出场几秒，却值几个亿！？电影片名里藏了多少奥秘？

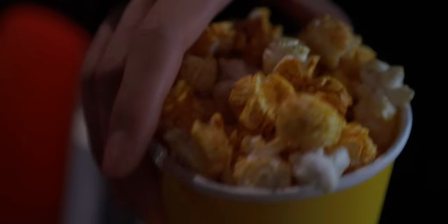[0:00]
每次走进电影院即便在买票的时候我已经知道自己要看的是哪一部电影但是我还是会忍不住期待电影片名出现在大萤幕上的那个时刻
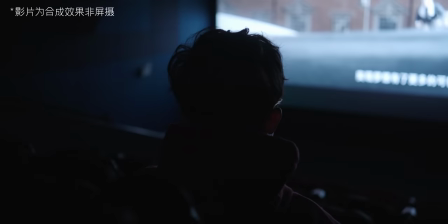[0:08]
好像只有等到片名出现以后电影之旅才算正式开始那也正是当我们开始研究片名我们才发现
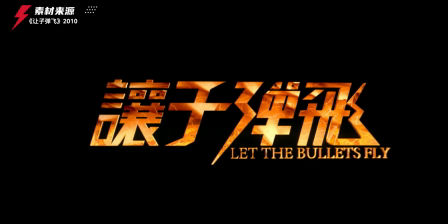[0:14]
电影人是真的很会玩所以这期节目就让我们一起来看一看电影片名的奥迪
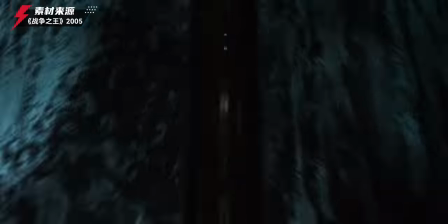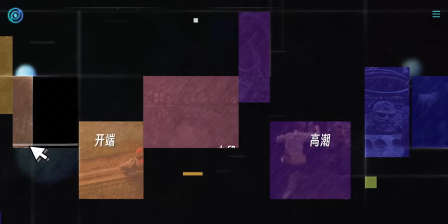[0:32]
我们现在看到大多数电影片名的出场时间都比较靠前他们通常会跟在一个交代
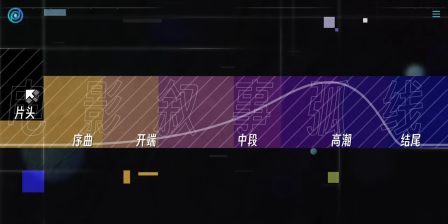[0:37]
在故事背景的小饭楼之后也有一些出场更早不卖关子跳完之后直接开始讲故事的也有
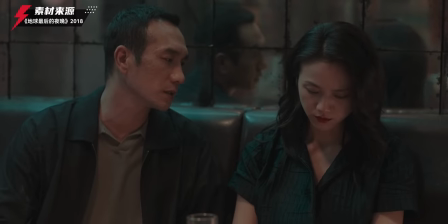[0:42]
只不过这是大多数有的导演就是喜欢让电影片名出现在影片的中间用片名来分隔前后两个故事
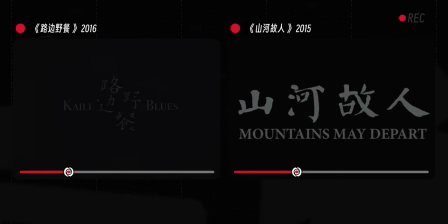[0:49]
又或者是两个不同的空间比如碧干导演的路边夜餐甲庄科导演的山河故人就都属于这一类还有一些导演喜欢把片名的出现时间放到电影的末尾比如说诺兰像《盗梦空间》《蝙蝠侠黑暗骑士》这些
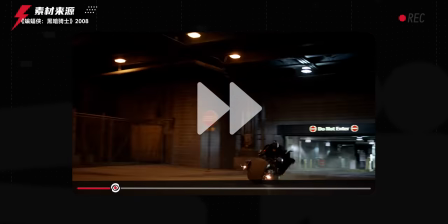[1:04]
一开场它并没有片名的出现而是到电影结束的时候才会丢出来这样一个黑底白字的极简片名
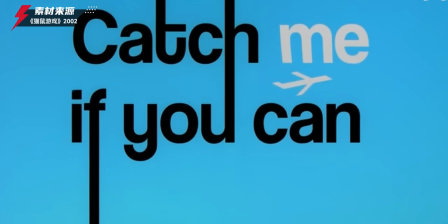[1:10]
非常损失那其实我们现在看到这些千奇百怪的电影片名也是它本身不断演化的一个结果有专门的研究
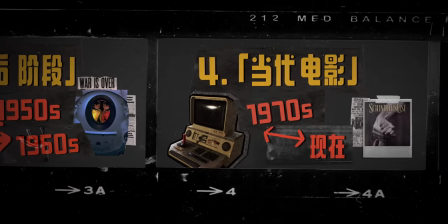[1:17]
把电影片名的发展分为了四个阶段第一阶段是末片时代的片名卡片阶段
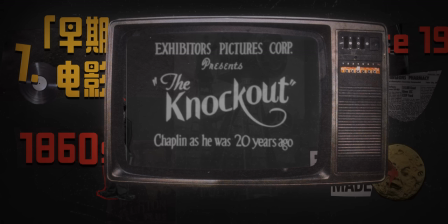[1:23]
这个阶段的电影在开场之前一般会出现一个片名卡片简单的给观众展示一下这部电影叫什么
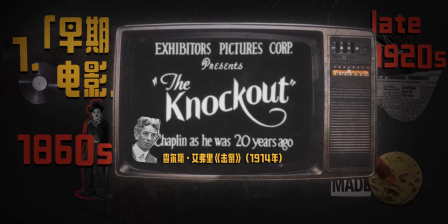[1:28]
导演是谁这些信息那因为当时这些片名卡片制作并不简单一般需要先找客自工匠制作好然后再拍照
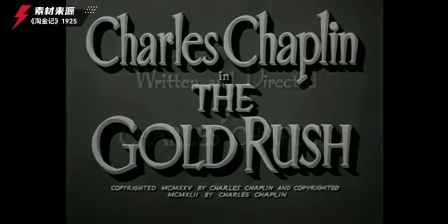[1:35]
再融进电影里面所以这个阶段的卡片基本上就是简单的黑底白字一个静态的东西
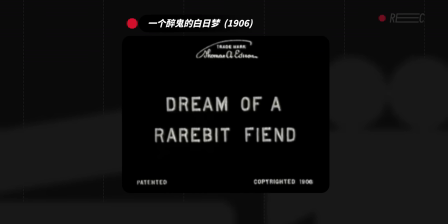[1:41]
不过值得一提的是在片名卡片出现的最初阶段卡片上是看不到电影导演还有演员的名字的
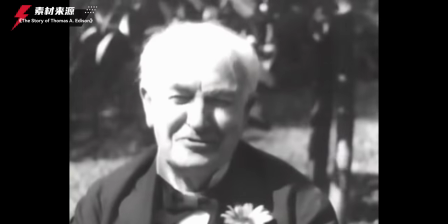[1:47]
这是因为大名鼎鼎或者说这个臭名昭著的艾迪生当时为了能够垄断电影行业不希望演员和导演
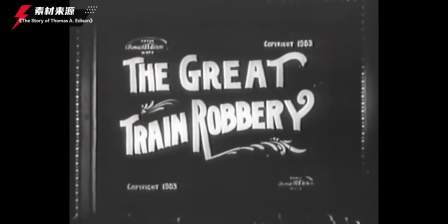[1:53]
被更多的观众看到所以在片名卡片上拒绝放他们的名字不过从一个国家的诞生的
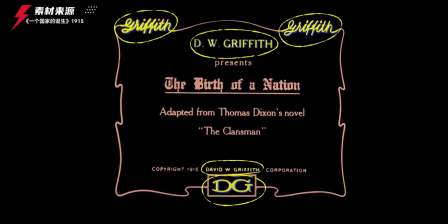[1:58]
片名卡片上来看你看出现了五个大卫格里菲斯的名字这爱迪生的战略最后显然是没有成功
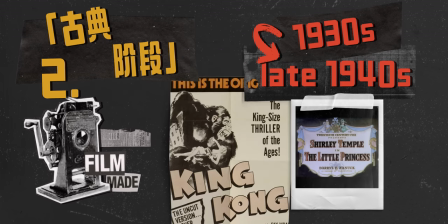[2:05]
电影片名发展的第二个阶段是1930年以后《有声》电影出现之后这时候电影片名出场有了一个固定的声音序曲
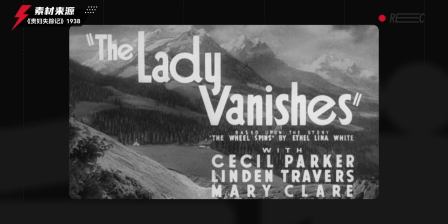[2:12]
在这个阶段导演开始不满足于在片名上只呈现文字信息而是试图通过加入一些新奇的画面更改文字的排版
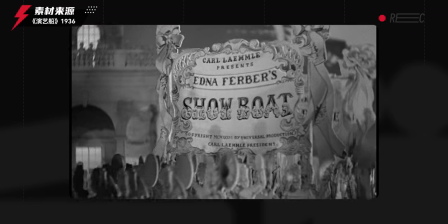[2:20]
等各种手段来吸引观众这个时候就能隐隐秀到电影片名设计内卷的硝烟味了你看这种这种还有这种都是那个年代的产物但是总体上来看这时候电影片名对电影来说还是没有这么这么的重要
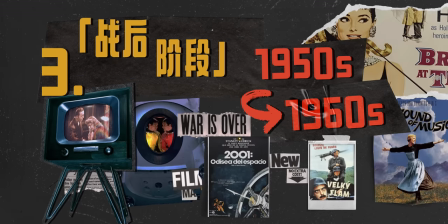[2:36]
第二次世界大战之后电影片名的发展就进入到了第三个阶段这一阶段由于电视抢走了电影行业的大部分受众
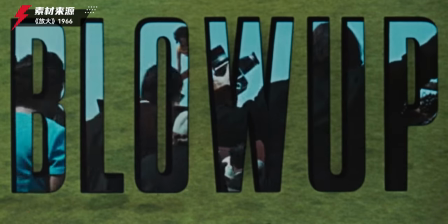[2:42]
一些电影制片人就不得不想方设法把受众给重新抢回来他们把目标也瞄准到了电影片名之上
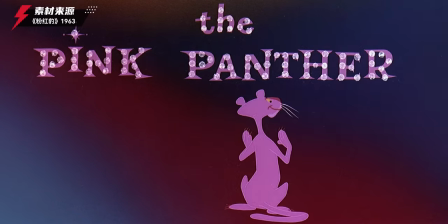[2:49]
想用有趣的电影片名设计来吸引观众这个时候一个对电影片名有着重要意义的男人就出现了
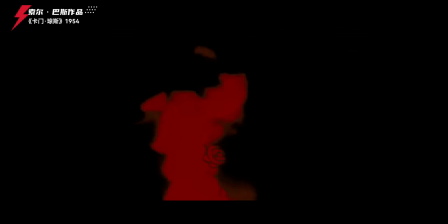[2:55]
索尔巴斯他用动画技术为电影卡门琼斯制作的《玫瑰和火焰》在当时引起了很多讨论
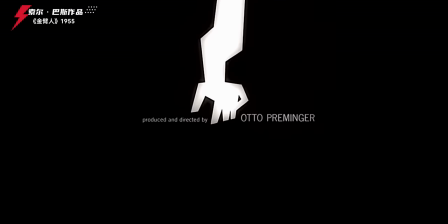[3:01]
不久之后他接受了为金碧人设计电影片名的任务他创造了一个扭曲脱节的手臂把手臂和读影之间的关联强化起来这次引起了社会的强烈轰动如果你对索尔巴斯的印象还是不够深刻
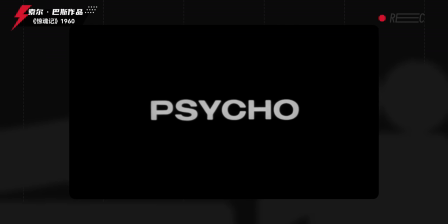[3:15]
那OK大名鼎鼎的导演西区克克的片比如像这些都是由他来设计的在这个阶段
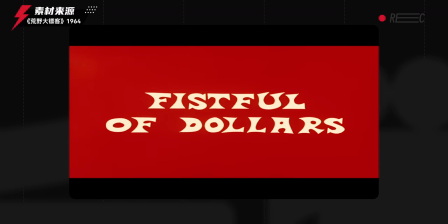[3:21]
电影片名不再像是电影说明书一样只呈现信息而是能够传递电影的情感基调
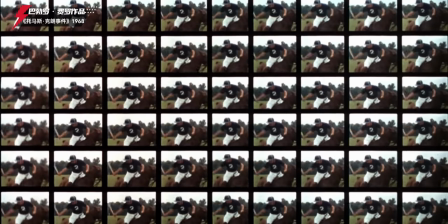[3:28]
巴斯不是这时候唯一的片名设计师在这个阶段巴伯罗费罗则用多个分屏组合呈现了天罗地网的片名
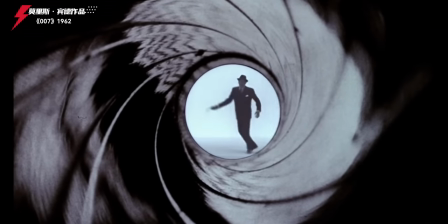[3:36]
莫里斯·宾德设计出了007的经典片名出厂画面他到了今天我想很多人也应该都记得他你应该认识他 对吧
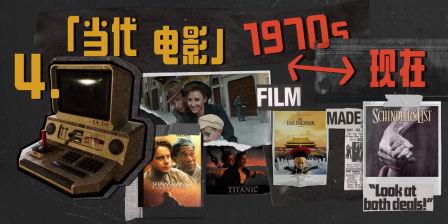[3:44]
从计算机出现之后到现在电影片名的设计就到了第四个阶段1978年的《超人》第一次在片名设计中
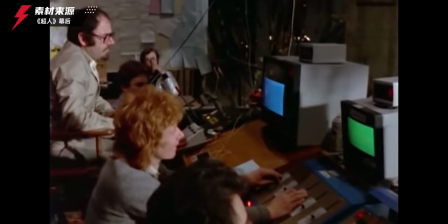[3:51]
真正使用了计算机计算机的引入很多之前靠动画和故事版都没法实现的视觉设计
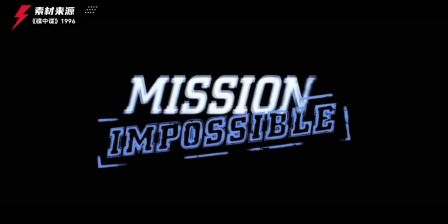[3:56]
都可以开始变成现实像我们熟知的七宗罪蝶中蝶蜘蛛侠绿巨人都属于这一阶段的作品
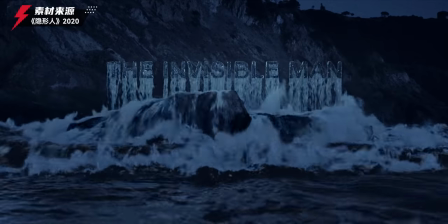[4:02]
当然计算机功能越来越强大电影片头能实现的设计越来越多